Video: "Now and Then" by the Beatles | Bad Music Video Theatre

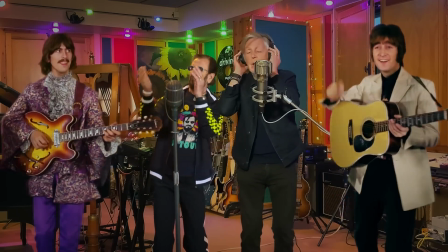[4:09]
Not only does this look cheesy on the face of it, but they really chose terrible clips to put in.
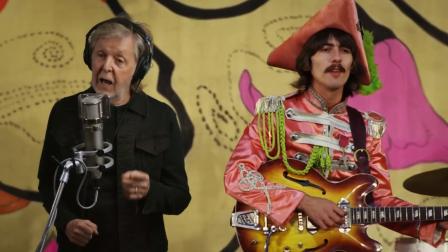[4:16]
It feels weird to have a Sgt. Pepper's costume out of context, and John is having too much of a laugh, grinning and pointing at Paul.
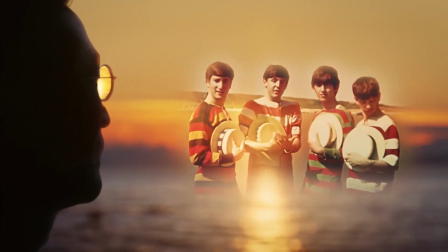[4:25]
It's far too goofy for this somber song. And then they just keep doing it.
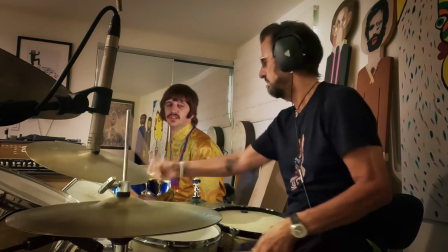[4:31]
Here's John conducting the orchestra. Here's 60s Ringo playing the drums with modern Ringo.
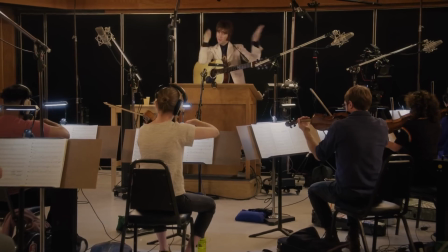[4:38]
Here's two Georges. Isn't this fun for everybody? Isn't it fun?
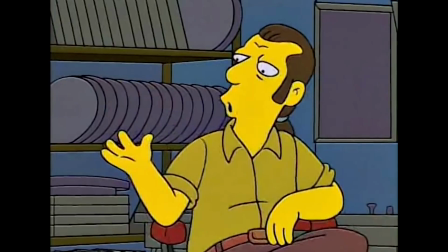[4:44] Thanks to modern editing techniques, we can use existing footage to complete the film without Milhouse.
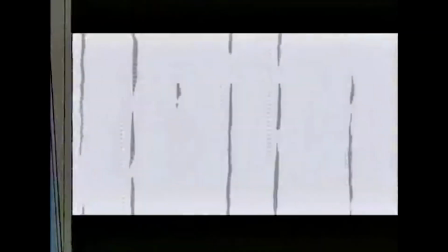[4:52] Watch. Now and
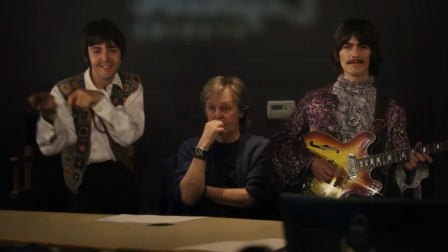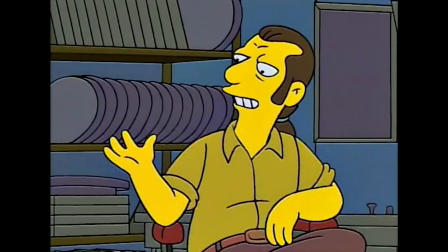[5:00] Seamless, huh? You're fired.
And with good cause. This isn't going to end the Paul is dead conspiracy.
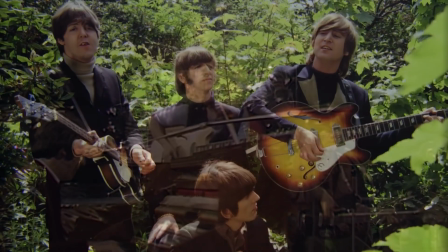[5:07]
We then end the video with highlights from Beatles history, which frankly is what the entire video should have been.
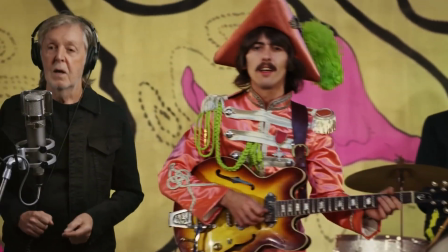[5:15]
It's such a weird dichotomy to go from this highly edited modern footage to classic Beatles images like this.
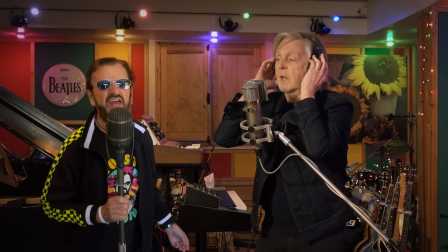[5:22]
At this point, I can't even be sure that Paul and Ringo were ever in the same room.
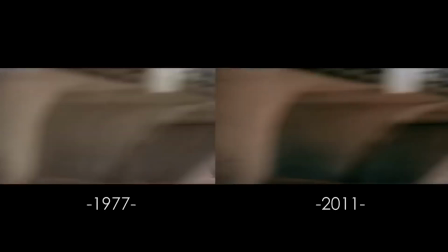[5:27]
This feels like I'm watching the George Lucas special edition of Get Back.
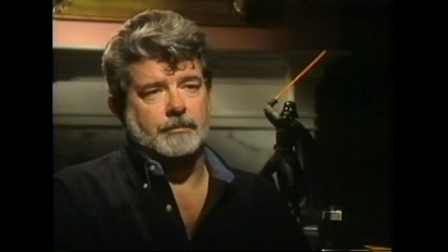[5:32]
At some point, a famous filmmaker said, Beatles songs. They're never completed, they're only abandoned.
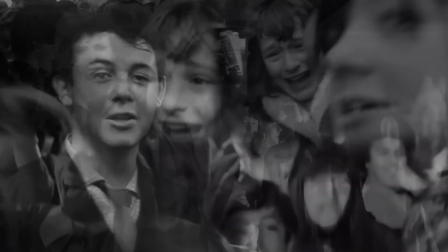[5:36]
Some of the animations they do on these photos are so subtle that I started questioning my own sanity when I first saw them.
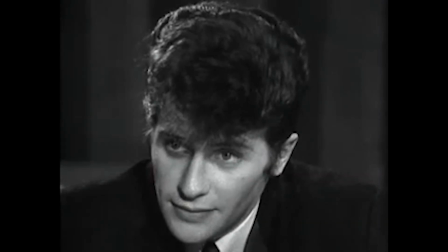[5:45]
This clip is from former drummer Pete Best's personal collection,
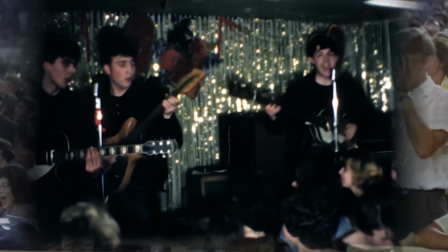[5:49]
and is the only footage with the band in their original leather jackets.
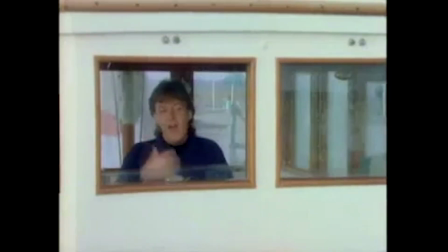[5:54]
Getting this footage must have been a very awkward conversation. Hey Pete, it's Paul McCartney.
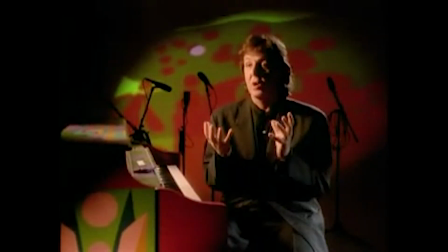[6:03]
How's it been going? Great. Listen, so we've got this video we're doing.
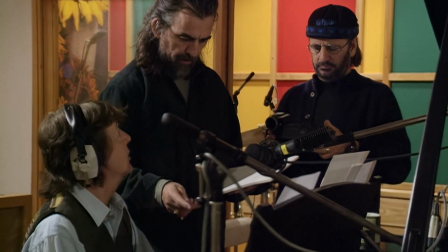[6:10]
It's a shame that they decided to make it this way.
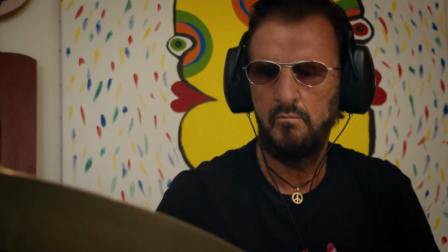[6:13]
They easily could have just shown clips of Paul and Ringo finishing the song, followed by archival footage of the band together.
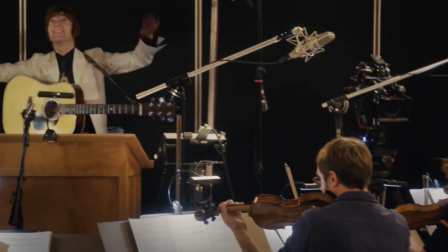[6:22]
But no, they decided that John needed to mug to the camera.
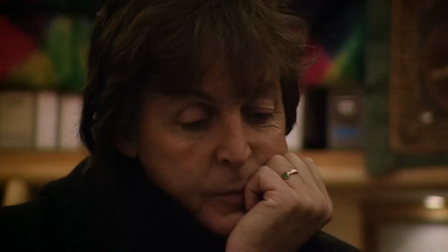[6:26] Is it something we shouldn't do? Every time I thought like that, I thought, wait a minute.
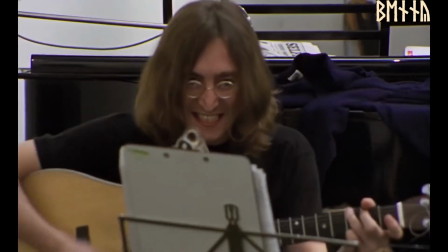[6:32] Let's say I had a chance to ask John, hey John, would you like us to finish this last song of yours?
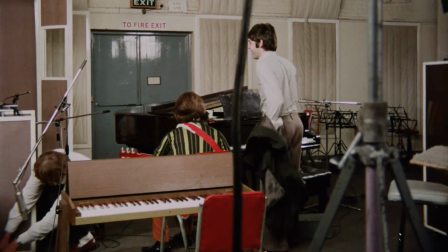[6:39] I'm telling you, I know the answer would have been, yeah, he would have loved that.
I trust Paul here, but like at a certain point, it feels like he's going to say that no matter what, right?
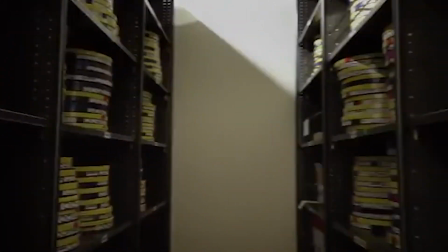[6:52]
Like there's no way that Peter Jackson is going to dredge up a clip that's basically like, say John, I have a bit of a question for you.
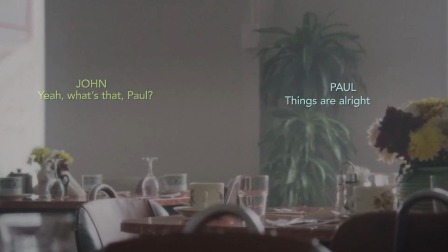[7:00] Yeah? What's that, Paul? Things are all right now, of course, but what if you died young?
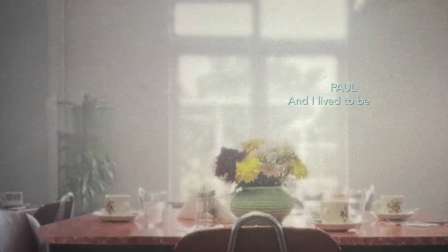[7:05] Like, really young, and I live to be old. You know, really old.
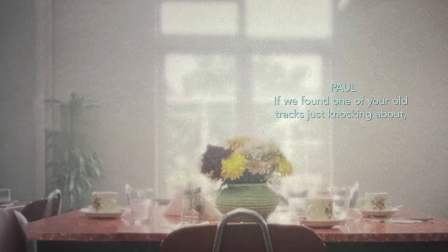[7:11] If we found one of your old tracks just knocking about, would you be alright if me and the lads went in and finished it up?
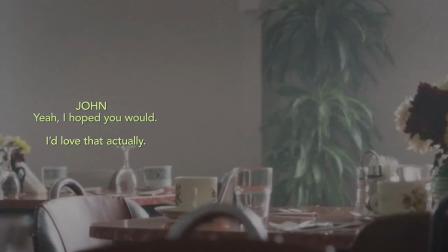[7:17] Yeah, I hoped you would. I'd love that, actually. You know, if I had to guess, I would have thought you'd say that.
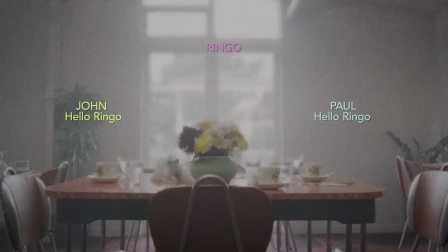[7:25] Hey, guys. Hello, Ringo. Is that a bug on the flower pot?
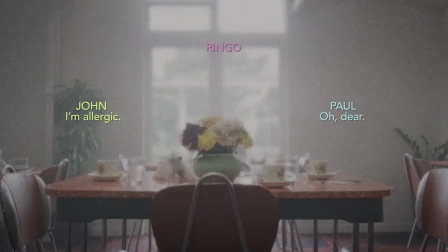[7:29] Oh, dear. I'm allergic. Swat it, Ringo.
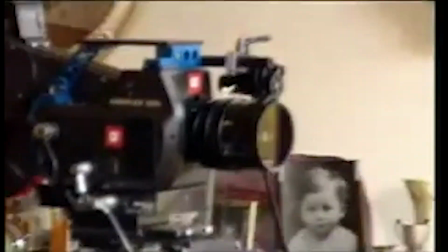[7:34]
It's also interesting that, of the two Beatles videos from the 90s,
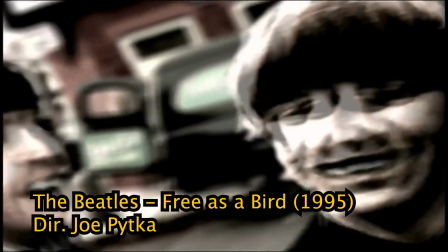[7:39]
one is a digitally created tour of the Beatles mythology,
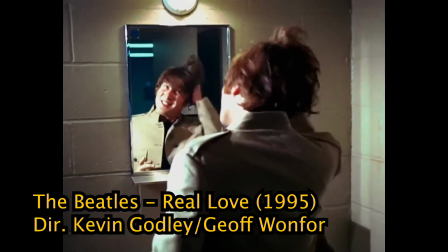[7:43]
and the other is a straightforward history with new recording footage, and Peter Jackson decided,
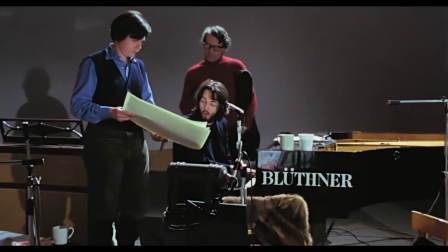[7:49]
why not both? The Beatles were seen as technological innovators for their entire careers,
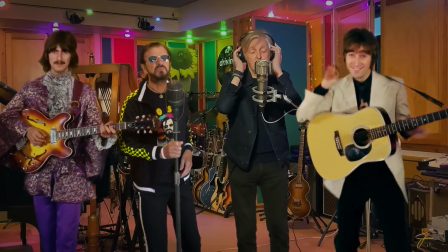[7:56]
and it really sucks that they threw away their last chance at a music video by doing the same green screen shtick as Forrest Gump.
Hard to imagine. Well, it's easy if you try, Dick.
Thanks for watching, everyone.
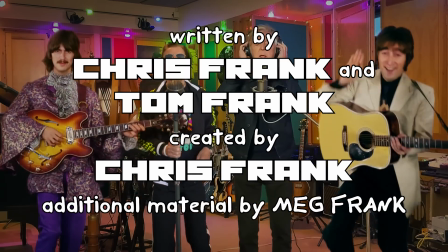[8:10]
I always appreciate people liking and sharing my videos. And be sure to subscribe so you don't miss the next episode.